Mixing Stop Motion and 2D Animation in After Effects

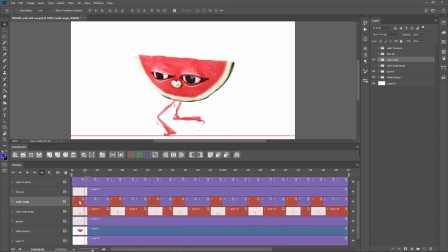(12:26)
And this is what that looks like. Once I'm happy with the rough shape of these, I go in on the next layer and add the in-between frames in between each of those. And these were still a bit too rough. So I did another pass, paying more attention to the arcs of the feet. So they weren't bobbing all over the place like they are here. What a mess. So I like to draw the path of the motion of the feet, which helps with that.
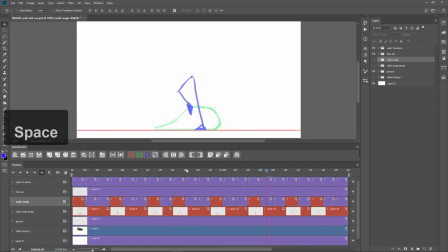(12:48)
And I ended up with a much smoother motion using that guide. So then I hid the watermelon layer and rendered out these legs as reference for After Effects.
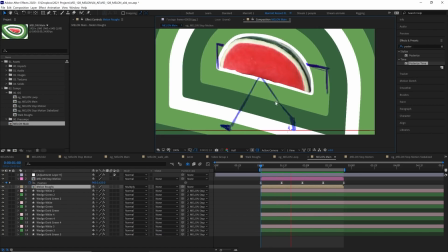(12:55)
I imported those rough legs into After Effects, and now they are ready to clean up with some shape layers.
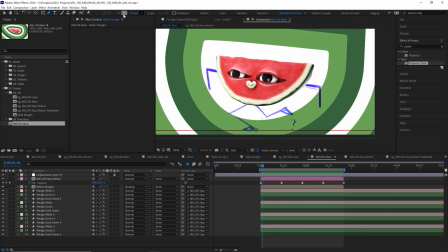(13:01)
My process for that is to just grab my pen tool, make sure it has no fill and a stroke, and I'm going to trace over one of our legs,
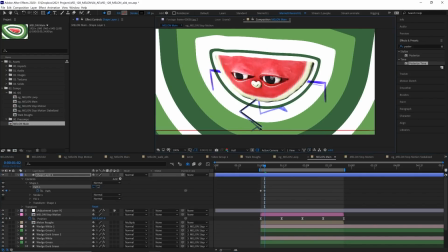(13:08)
keyframe its path property, and then every frame adjust that to match our roughs.
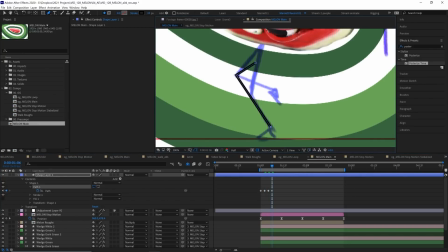(13:12)
And because this is only 3 points, this goes much faster than you'd think. And this is what the end result of that looks like.
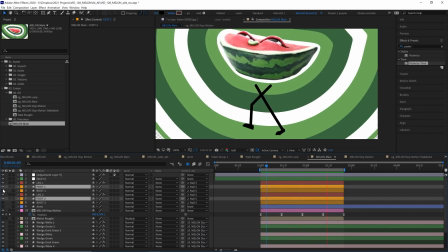(13:18)
Then I added feet using shape layers, which I decided to turn into boots to give the watermelon just a bit more character.
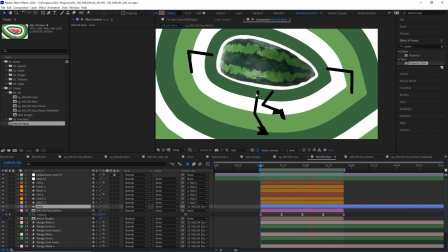(13:24)
And I did initially plan to give my watermelon arms that were sticking out like this, kind of like SpongeBob when he's singing his I'm ready motif.
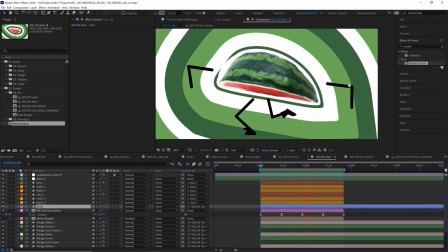(13:31)
But I decided against it because I thought it just was a bit too confusing, made the composition a bit too busy, and there's already a lot of things going on in here.
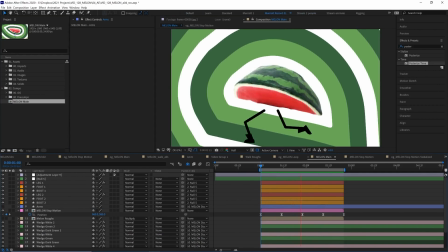(13:39)
So I figured it was better without it. And there, our loop is done.
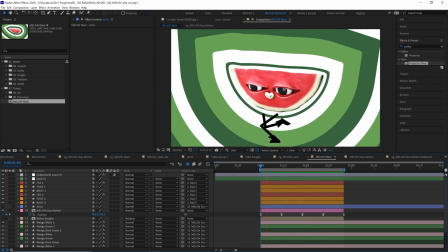(13:42)
Now it took a decently long time, I'll be honest, partly because animation in general takes a long time, but stop motion and frame by frame animation in particular do add to that.
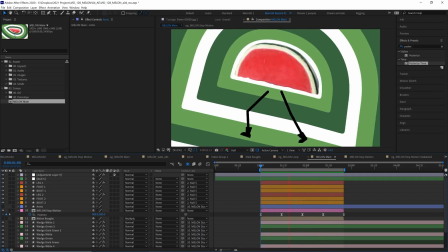(13:50)
But because we took that time, we've got a pretty unique looking result.
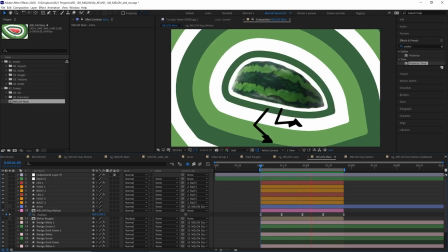(13:54)
And I find it a really satisfying process bringing different skills and techniques into one project, especially the sculpting and painting part, which I haven't done in an animation before.
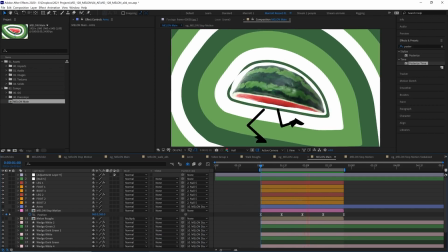(14:02)
And I find that a really fun process.
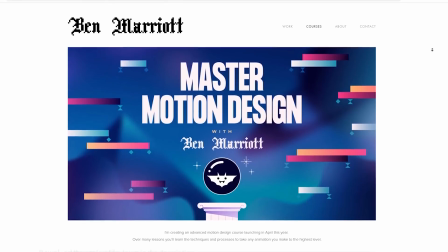(14:04)
And of course you can download the project file for free to have a deeper dive and sign up to my newsletter to be the first to hear new information about my upcoming course.
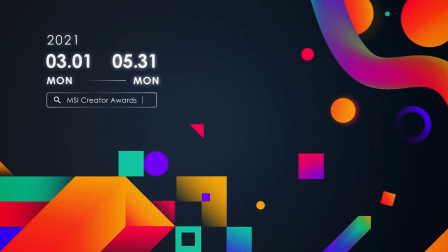(14:12)
Also, don't forget to submit your work to the MSI Creator Awards. If you'd like to learn animation and motion design techniques, I've got a playlist of some of the best tutorials on this channel for you to take a look at. I'll see you in the next one.